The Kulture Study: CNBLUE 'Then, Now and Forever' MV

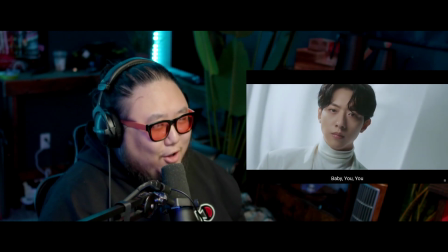wow all that like that loud big emotion and
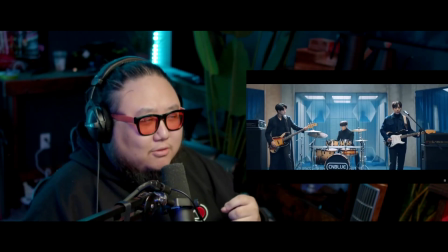then bringing it back to this simple acoustic guitar was powerful oh yes
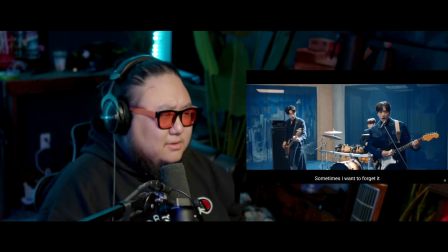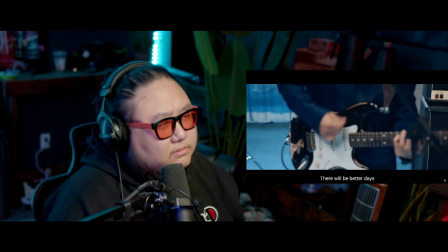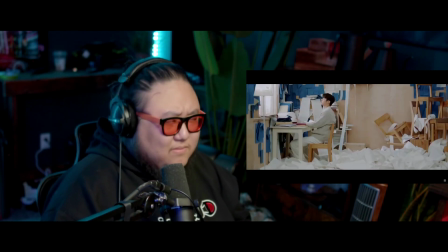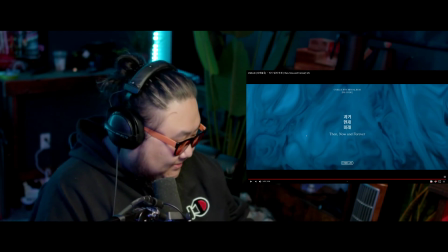that was that was beautiful that was powerful emotional oh my goodness um they still got it you know it's been years but they still got it you know i'm not surprised i never expected them to lose it but it just feels like they've been through a lot you know and i've been following them well since their debut and i just i really really really love this even though this wasn't pop rock you know the exciting catchy stuff that they're sort of known for they're also like you know if you are a fan you are you have also heard their more emotional stuff their slower stuff and you know i'm not not i'm not that into slow songs um is i i feel like i'm very 50 50 when it comes to slow songs and emotional songs just because i do find that if a slow and emotional song is artifice it comes off as artifice and it feels boring to me but when the emotion is real i can feel it i can feel it and and i can feel the raw emotion here it's a very sentimental type of song uh it feels very you know i think especially everything that they've been through to have a song like this feels very healing it's like looking back on the past uh looking towards the future and also being very present and something about this like it really wraps together very nicely um it's just it's very good i i love the song the song's a solid 10 out of 10 the music video is a solid 10 out of 10 i'd like to just refer to some of the scenes in the video here if you guys
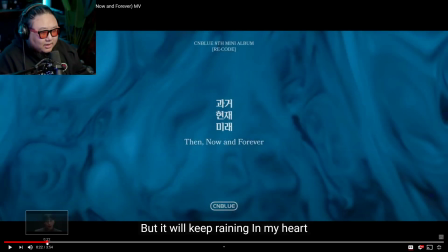don't mind um the music video uh i thought first of all very beautiful i love the choice of
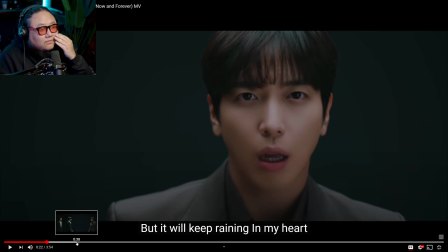cinematography they went for a very soft aesthetic look if you look the you've you've got a little bit of like some digital airbrushing going on to make his skin look softer but it's also like the lens itself the lens that they use notice how like the focus is really on his eyes and
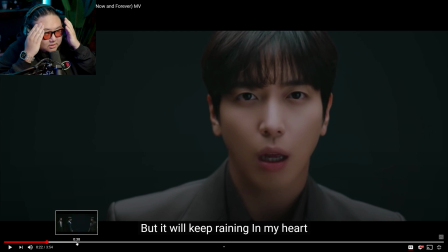then it starts to lose focus around his hair his face his eyes the focus is it's drawing you to his eyes they want you to look deep into his
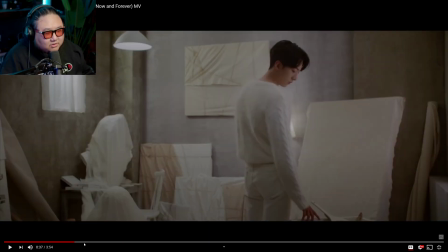eyes deep into his soul and the music video largely has a very
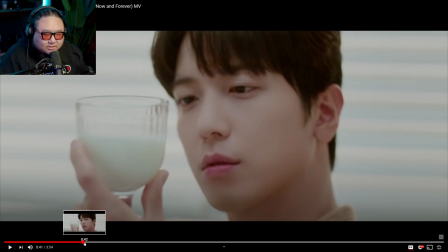minimal minimalist kind of backdrop like a lot of whites a lot
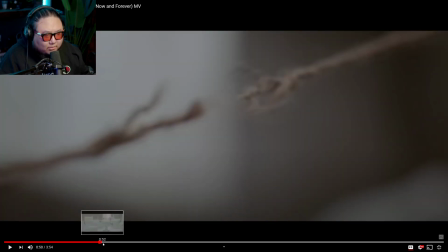of grays muted tones like like uh sort of like the tan brown
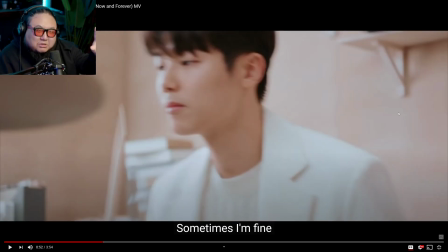beige white here it's more like a i would say beige salmon um
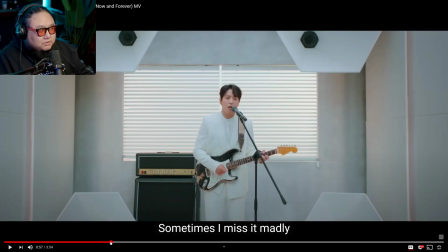but it's not boring usually if you have like gray walls the music video can look ugly and whatnot and so when you incorporate a lot of blank whites